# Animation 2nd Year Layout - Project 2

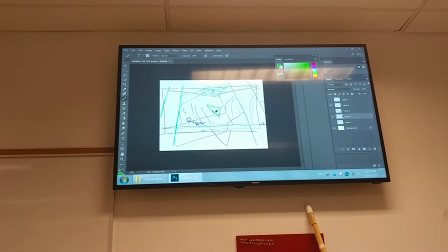(16:32)
When we cross the river and turn around and look where we came from, the bridge should have the other bias.
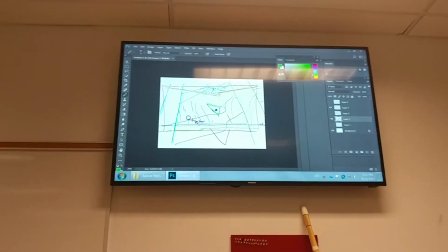(16:40)
We have crossed over.
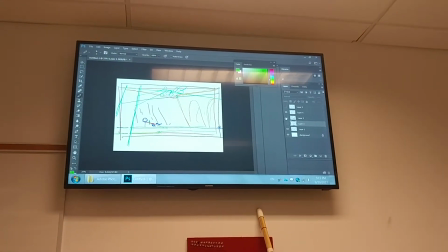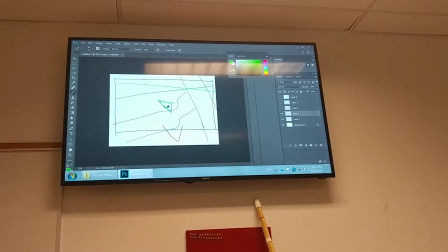(16:48)
We have crossed over the river and are looking back at the bridge now.
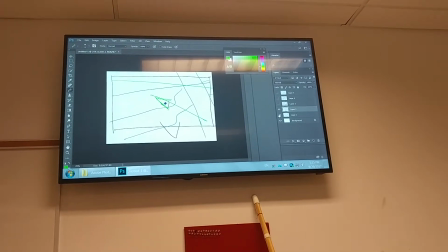(16:53)
So the bridge will have the bias of the green.
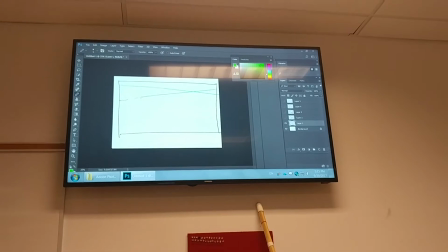(17:01)
Crazy as it seems, it will be that bias.
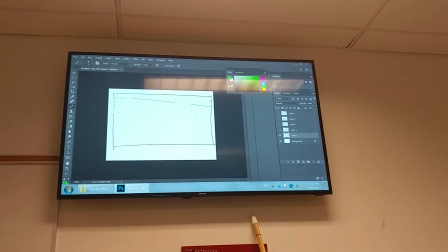(17:07)
I hate the position of it right now, but it will be that bias. I'm going to fix it, come up with it better.
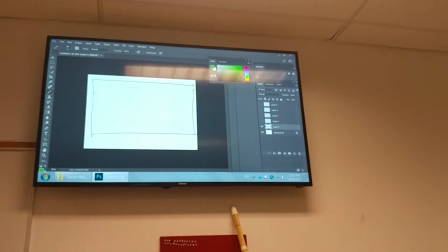(17:16)
It will be this way.
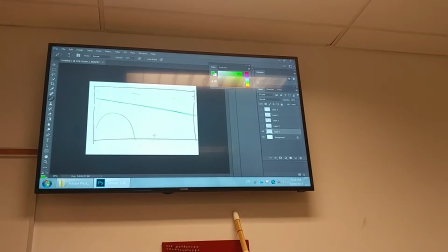(17:22)
From the character's POV on the other side of the river. So the arches will go like this, and the shadows will run in there like that.
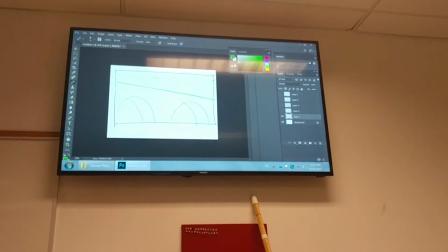(17:32)
Okay, now,
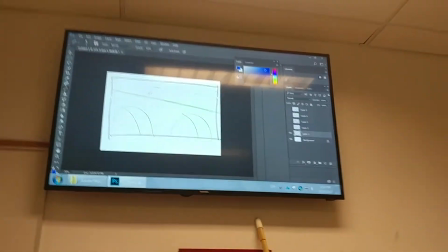(17:36)
if I put a person up here, if whatever you want to put up on the bridge, you can put whatever you want to up there.
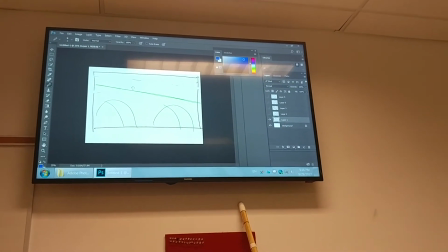(17:43)
I'm just going to, for simplicity's sake right now, put a person up here, and the person's going to be about that big.
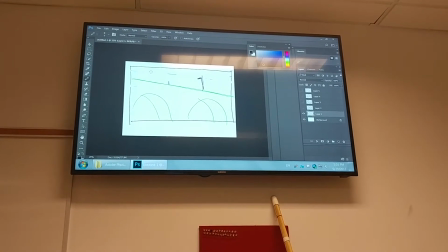(17:48)
And here's where the problem with the light stanchions comes in, because those light stands are going to be about that big relative to a person size.
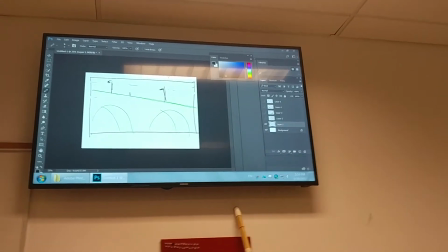(17:56)
The design has them much bigger. Look what happens if I put the light stanchions in that big.
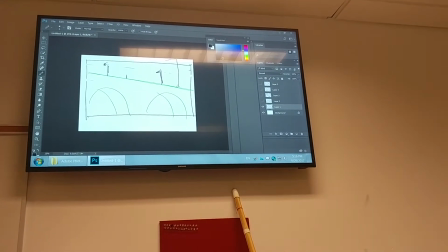(18:02)
It takes on a whole different feeling.
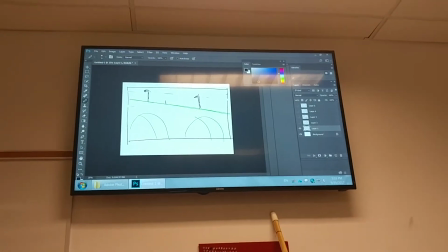(18:07)
So, our light stands are about that size and our character is about that big.
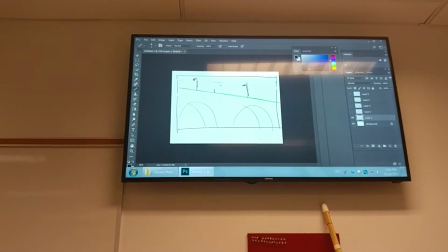(18:12)
Our character is looking up the river. He has not seen the other character yet.
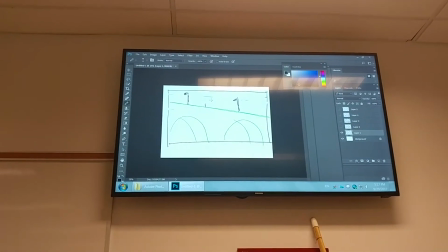(18:19)
Okay, he's looking up the river, and we are from the POV looking at a person up at him.
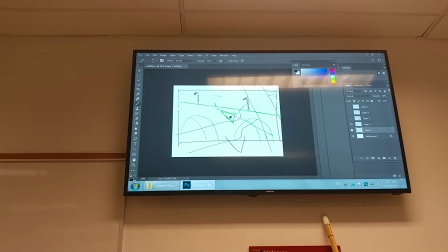(18:25)
POV, and this is important. Remember where your character is.
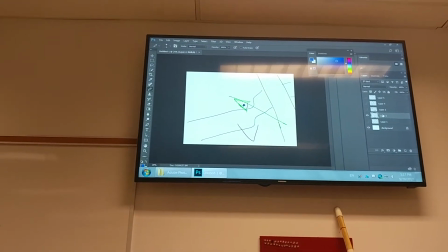(18:30)
He's here, right? He's over here. He's not up here looking at the bridge.
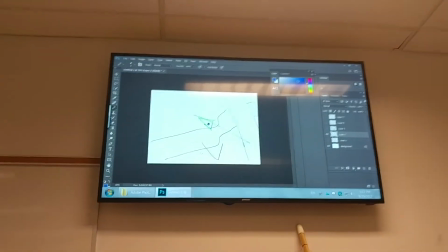(18:36)
He's way down on the river, looking up at the bridge. So we would not get it.
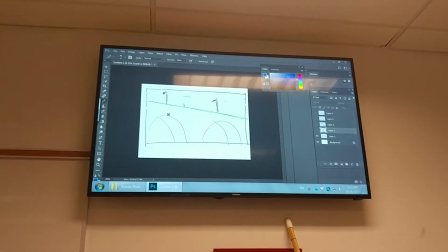(18:41)
We don't get a close-up up in here like that. We simply get this wide shot.
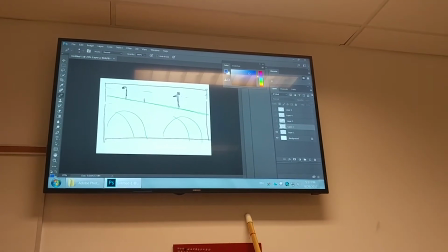(18:46)
This is a series of questions and answers, and this is storytelling.
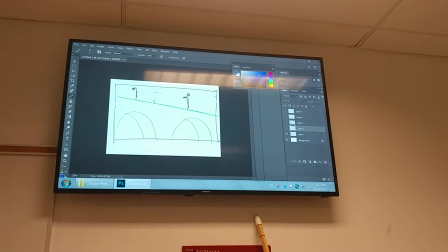(18:52)
This is getting the storytelling correct. You're manipulating the audience into thinking what you want them to think.
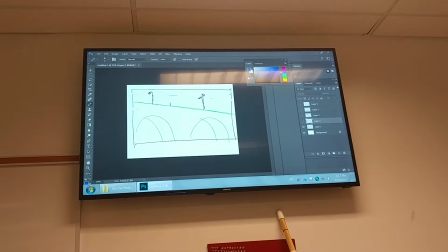(19:00)
You're asking a series of questions. You're getting them to ask a series of questions, and you are providing the answers that you want them to have.
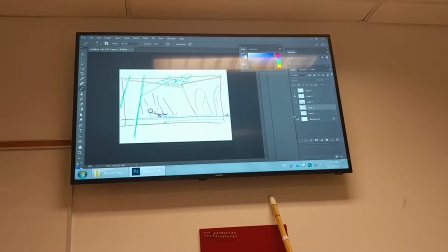(19:11)
Let's go back here and look. Here's our opening shot. Look around through here.
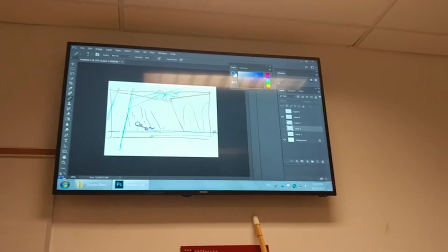(19:17)
He ends up on the character, and he asks the question. What's the question that he asks?
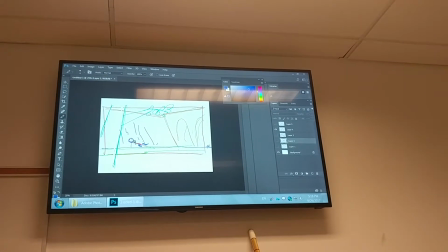(19:23)
What's the question the audience asks? Who is that? We provide an answer.
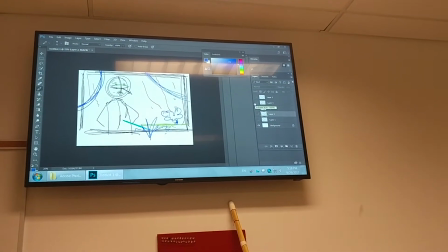(19:30)
It's this guy. Oh, look at him. I wonder what he's doing.
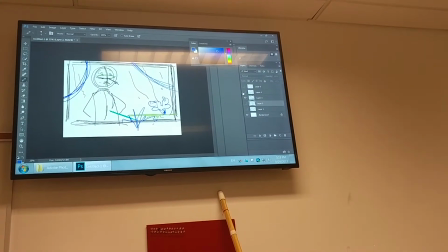(19:35)
What's he looking at in the river? Doesn't matter. He looks up.
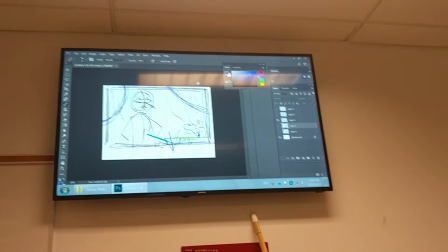(19:40)
He looks up and looks off screen upper right, and we ask the question, what is he looking at?
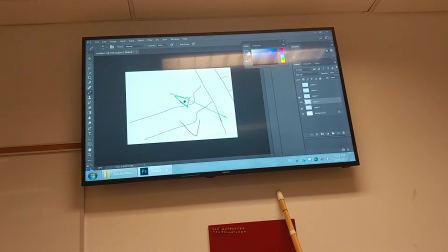(19:48)
And we provide the answer, right? He's looking at the bridge.
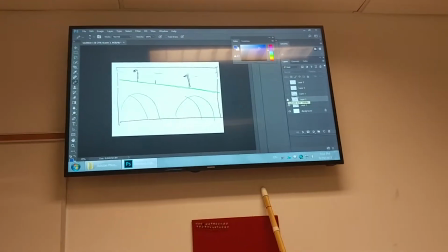(19:53)
Oh, look at what's up on the bridge. The question is, what is that?
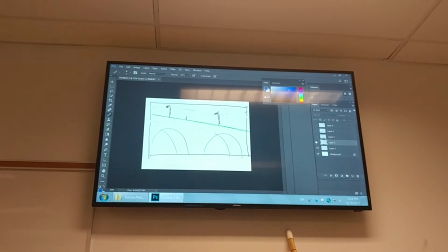(19:59)
And here's where we can provide an answer or not.
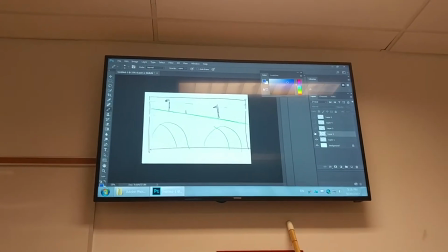(20:05)
And this is where your complex storytelling starts.
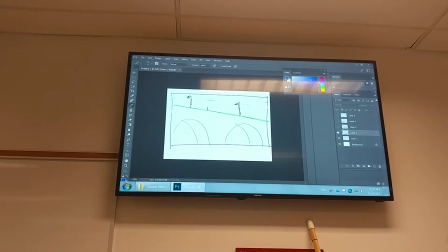(20:10)
We can provide the answer, and what would the shot be if we provided that answer, and be very careful?
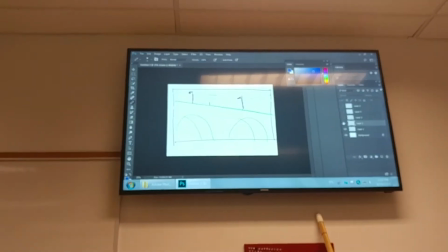(20:16)
What would the shot be? What would shot 4 be if we provided the answer to this question?
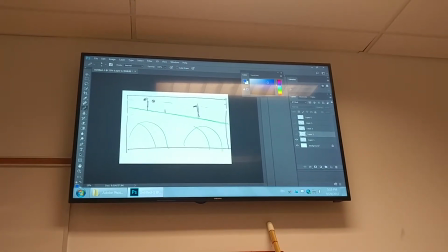(20:25)
So you're suggesting we would make a close-up cut-in on the character like that to show the character?
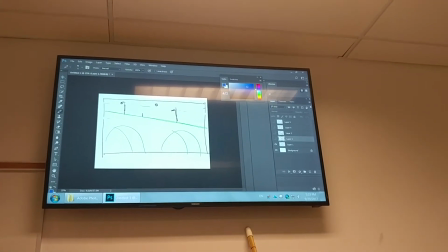(20:33)
In actual fact, that would be, why would that be wrong? Why would that be a problem? Anybody? Is it a jump cut?
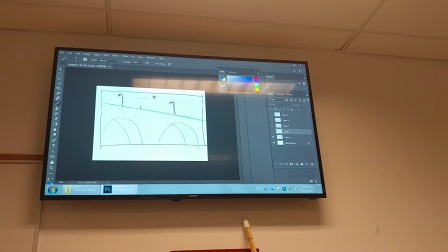(20:38)
Yeah, why?
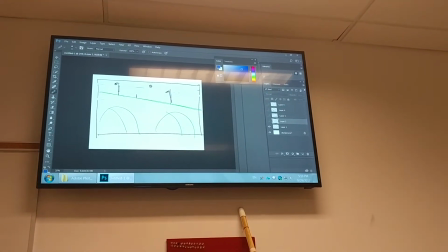(20:39)
Like, because it's like, it's already, You're already in that angle, and Yeah. but you can get away with that.
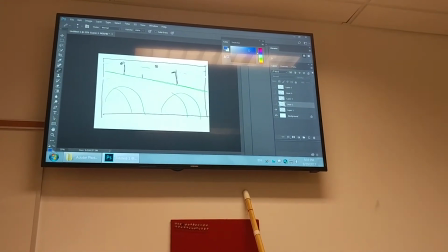(20:45)
You can do that. There's a technical reason why we cannot cut in close to the character from this position.
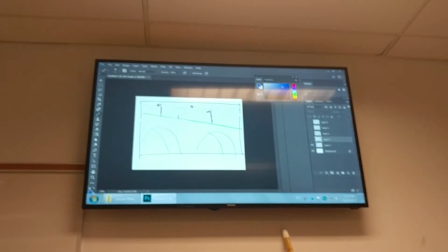(20:50)
What is this position? Where are we? What are we? it's like a down shot, it's like looking up.
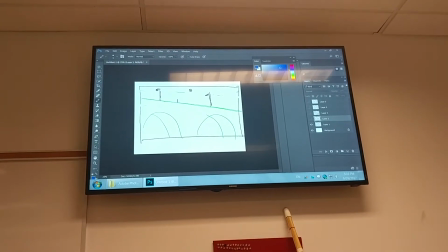(20:55)
It's not necessarily the technical shot. What are we in this shot?
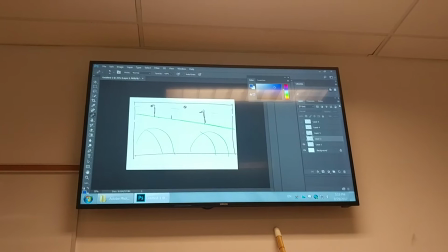(21:00)
What have we taken on? Point of view, and you can't Yeah, zoom in. we're a POV. We're looking, we went to a POV, and we cannot
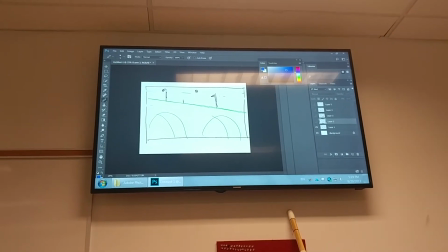(21:08)
cut to a closer angle on the same POV unless we grow wings and fly up to the bridge.
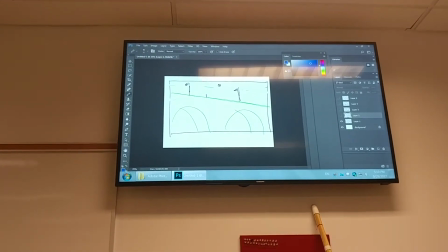(21:14)
But we're going to change the character's position. If we do that, we technically have changed the character's position.
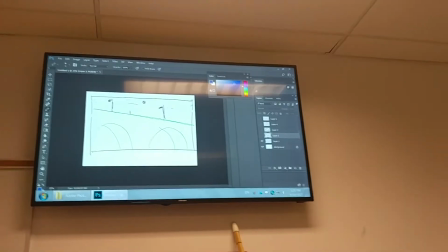(21:20)
When we cut back to the character, they cannot be where they were because we moved them in their own POV to a new position, right?
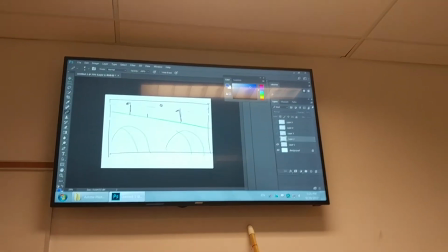(21:28)
So we really can't do that. People do it all the time. You see it all the time in movies. It's because they didn't pay attention when they were editing it together.
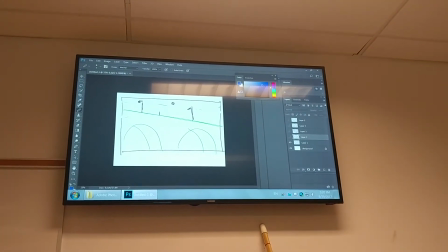(21:36)
They lost track that they were actually in a POV. How do we get around it? There are ways, yeah?
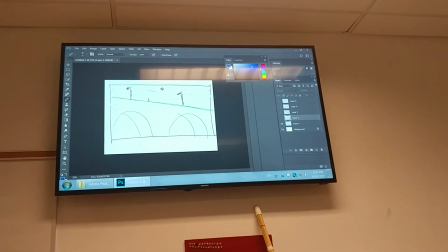(21:43)
You can do it over the shoulder. Yeah. If you turn this to an over-the-shoulder shot, then you can do the cut, right?
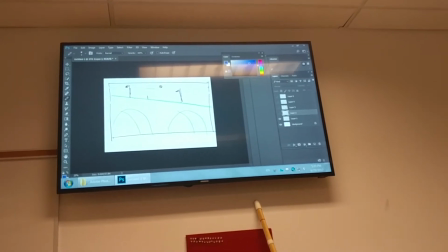(21:49)
Because it's no longer a POV shot. It's now an over-the-shoulder shot. Over-the-shoulder shot has its own problems, though, particularly in this case.
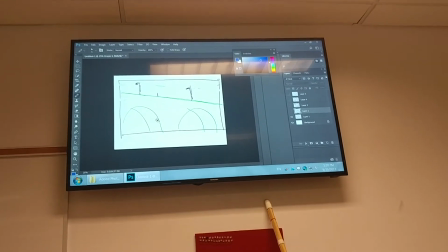(21:56)
The over-the-shoulder would have to be here, right? Because of our screen direction.
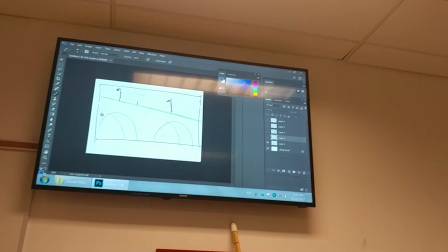(22:01)
We had the character on screen right looking left.
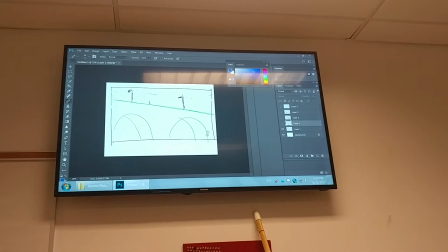(22:04)
Screen left looking right, we can't suddenly put the character over here having him left looking right across an axis.
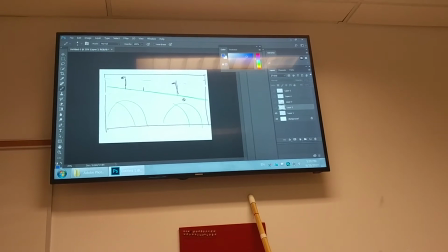(22:10)
So the shot suggests that you want the cross shot like this.
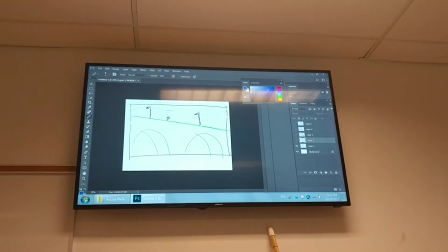(22:17)
You're stacking the character up here, looking here, leaving all this open space is not a pleasant shot.
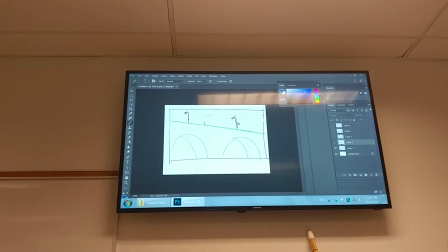(22:22)
It would mean that we'd have to move this character over to here to get it to balance properly in the shot.
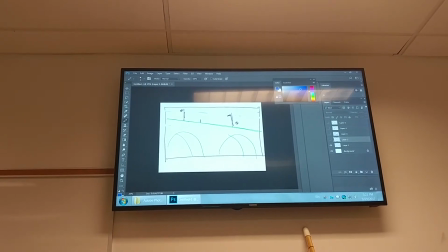(22:27)
That means a very different shot, but it could be done. What else might the next shot be?
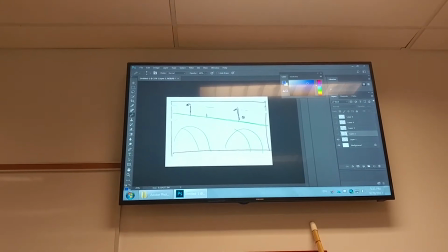(22:33)
If we've asked the question, who is that? But what if we don't want to answer it?
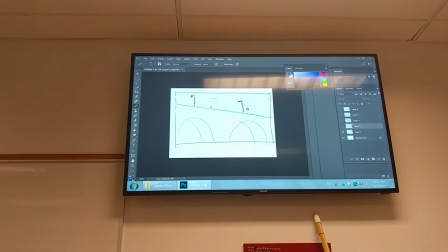(22:38)
What if part of the storytelling is that we don't want this answer? We want to torture the audience a little bit more, make them work for this.
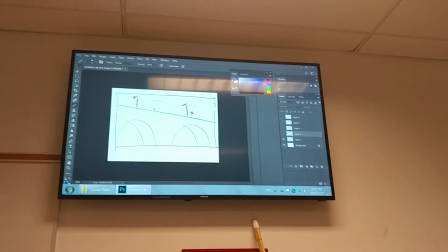(22:45)
What might we do? Yeah. For more of like a mysterious one, they would cut to the person on the bridge with over the shoulder looking back.
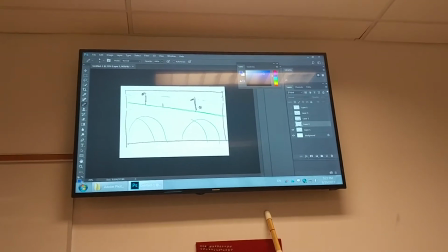(22:53)
That would be that we could get away with. It would be a tricky cut, but yes, it might suggest that maybe.
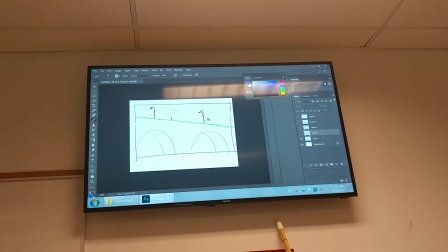(23:02)
Yeah, we could do it. It's a reverse, a complete reverse of this shot. We could cut to a PO.
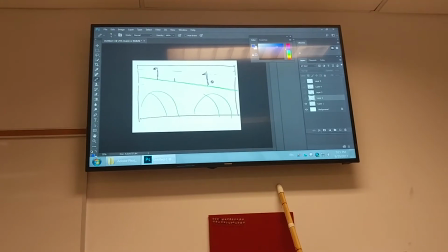(23:09)
We could cut to a down shot of this person, of the person who POV we're in right now.
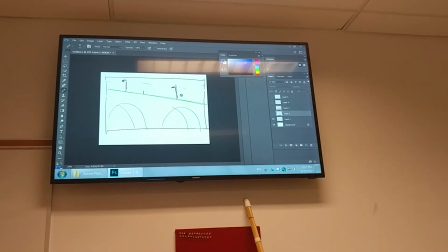(23:15)
We could cut to a down shot of them from up near the bridge, and then we could go to a close-up of them for a reaction.
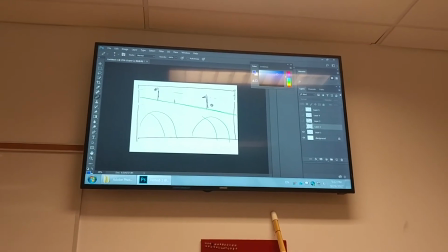(23:23)
Because we have not suggested any POV. We could go to a close-up of that, and then we could cut back to this character, and then we could do a close-up, because we're no longer in the POV.
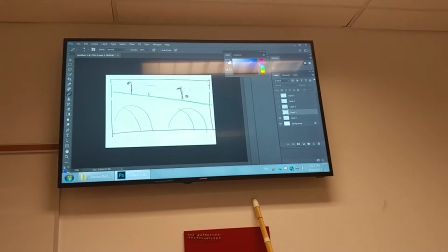(23:32)
So we could go to a reverse, close-up, reverse, upshot, reverse, down shot with a close-up.
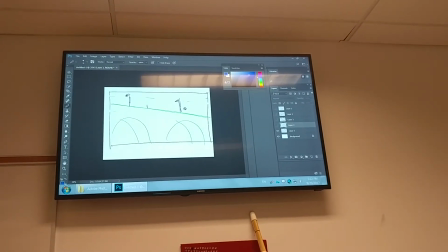(23:38)
And we can get away with that. But what we've essentially done here is we have pivoted the camera on a character.
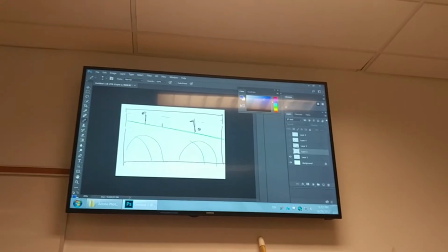(23:46)
Through a character's minor little action, we have pivoted the camera, which is a really useful tool in storytelling.
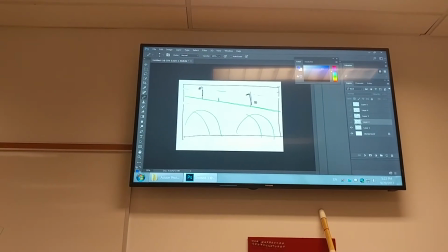(23:53)
We've gone from across the river. So if it's you, we've gone across the river to a close-up,
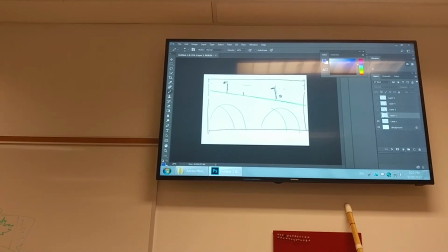(24:01)
and then your slight little motion has
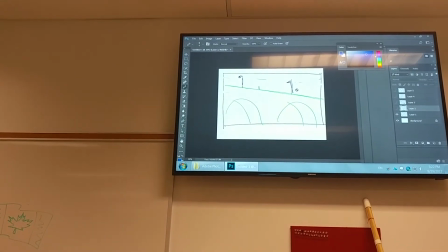(24:05)
allowed us to pivot the camera to a new position and look at something new.
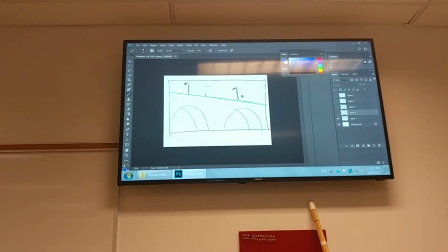(24:11)
We could go up to that character, cut back down to you, cut back and forth between these now, and now we have a new axis between these characters.
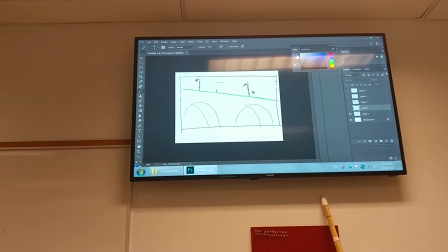(24:18)
We can go back across the river again.
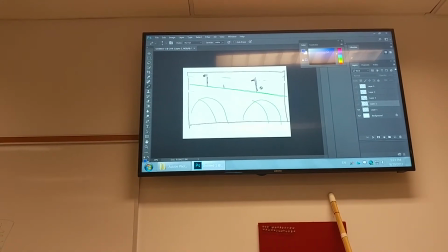(24:21)
We simply go back to you, have you change your eye direction again, and come back over here and shoot back up here again.
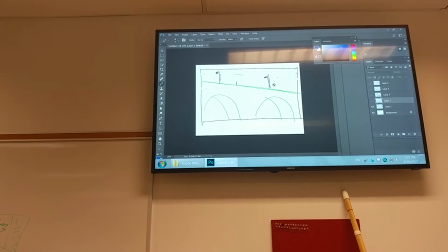(24:28)
But we can pivot on the character, and it takes the slightest little action.
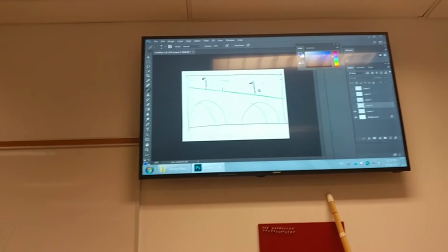(24:33)
I'm going to show you one in Alien where they did it when I bring Alien up in the next semester, where there's nothing more than a person's eyes move.
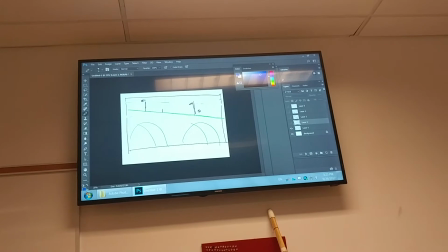(24:41)
Their eyes just flick.